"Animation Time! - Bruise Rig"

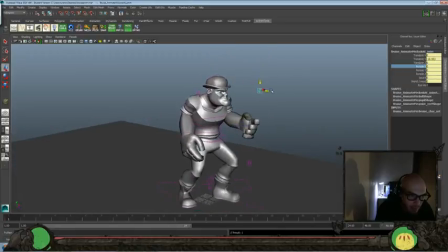(8:10)
But if you're going to be a creative person, really try to push the medium and really see how far you can go with it and how far it can take you,
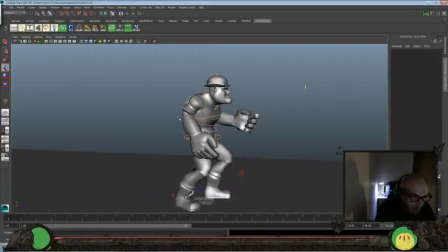(8:18)
probably that's going to be the bulk of your life. And you know, probably means that you're not going to have a ton of outside things besides what you're into.
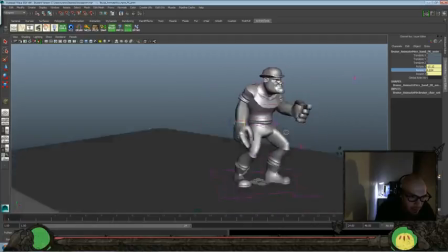(8:30)
Now, one thing I'm noticing with this rig is it's going to be hard to get some nice hand posing, because you can see right here that wrist gets all janked up.
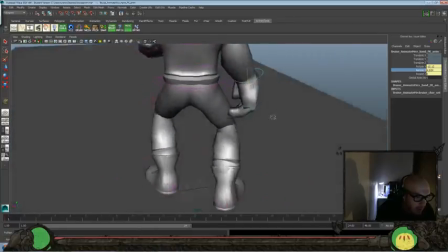(8:37)
So, and I don't see a option. Oh, and there's a little blip here too.
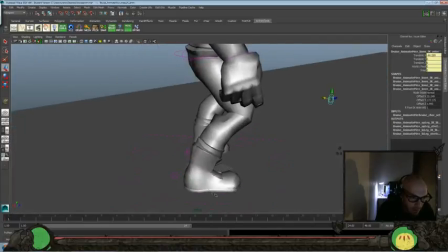(8:44)
Wonder where that comes from. Is that the foot? See that little polygonal
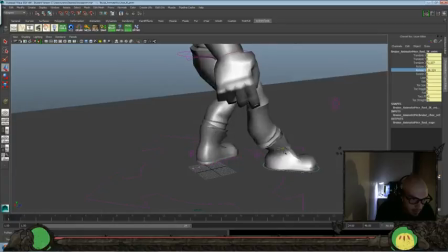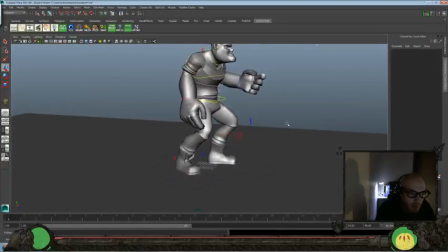(8:56)
anomaly there? It's gonna kind of annoy me, but I'll just try to find a good camera angle that we can go without here.
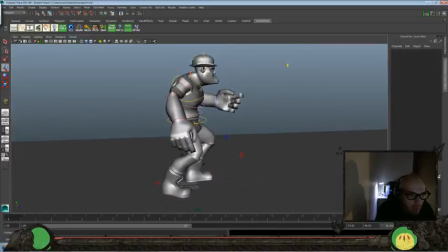(9:04)
Go and bring that out. And do we have any finger controllers? It doesn't appear like we do,
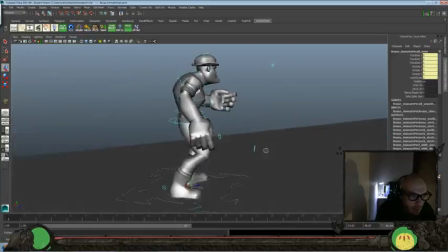(9:12)
which is going to put a damper on us doing anything really with a closed fist.
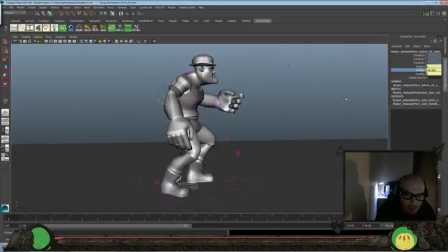(9:19)
So we will have to think of something different here. Put that forward here. Move that up.
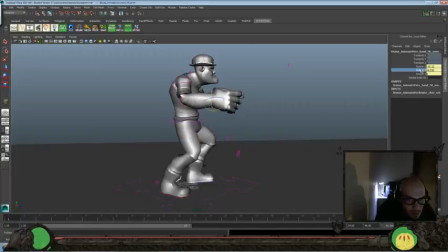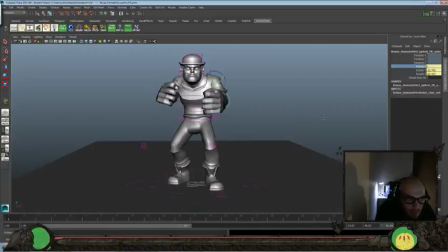Just trying to find a different idea, which is okay. But otherwise,
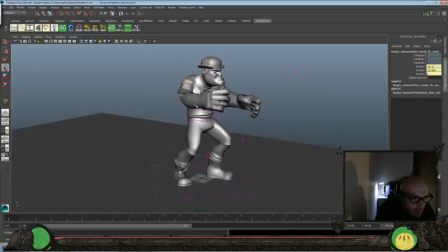(10:01)
it's going to be kind of difficult to get some really good animation out of this with, hold on one second.
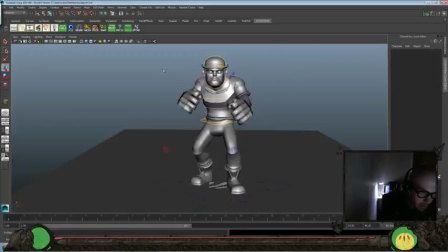(10:08)
Okay, sorry about that. Alright, I think that's fair enough to start with. So let's go ahead and set our frame range from 0 to 48. We'll go ahead and set everything here.
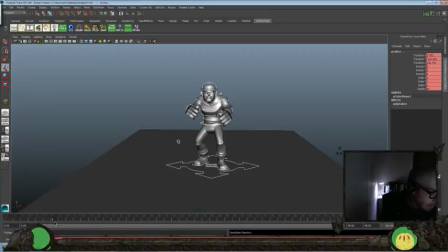(10:27)
Delete that one. And let's start building this walk here.
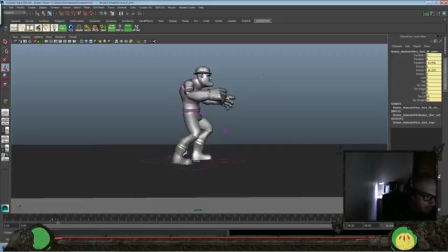So you can see there's a little bit of deformation going on in the
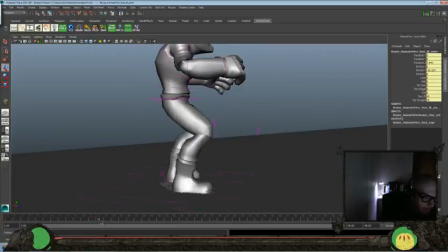(10:45)
back there, but we'll keep that. Go ahead and move that one back. But I think instead of having it, like I said, lead a lot, we're going to kind of let this foot be ahead for most of the time.
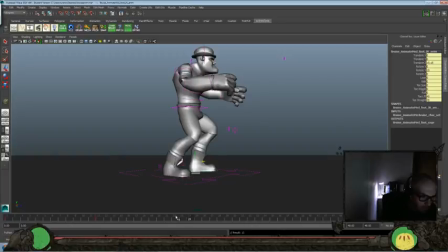(11:03)
Okay. And then we'll grab this one, put it there. And if we don't like it, we can always readjust it. But I think that's like kind of the main idea I'm going to have, where I don't push this foot as far forward as that one. So that way you have a foot that kind of leads the movement a little bit more. So let's go ahead and look at that.
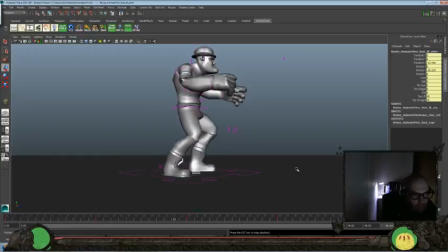I don't know, maybe I'll just keep it that way. It just feels a little off balanced if I don't do it that way.
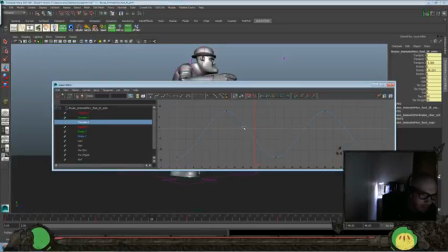(11:37)
So let's get into our graph editor here. Look at our translate Z. Let's go ahead and just crank those forward a little bit more.
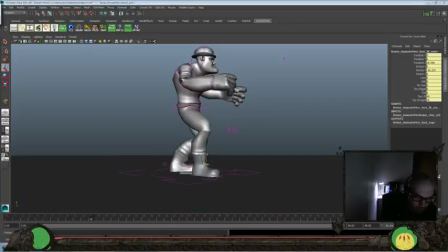(11:48)
Might be a little too much, so I'll scale it back a little bit. Okay, and we'll go ahead and go up on the hips there, and down there, up,
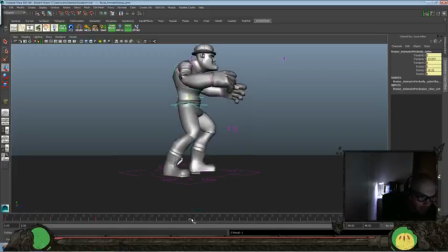(12:08)
and down.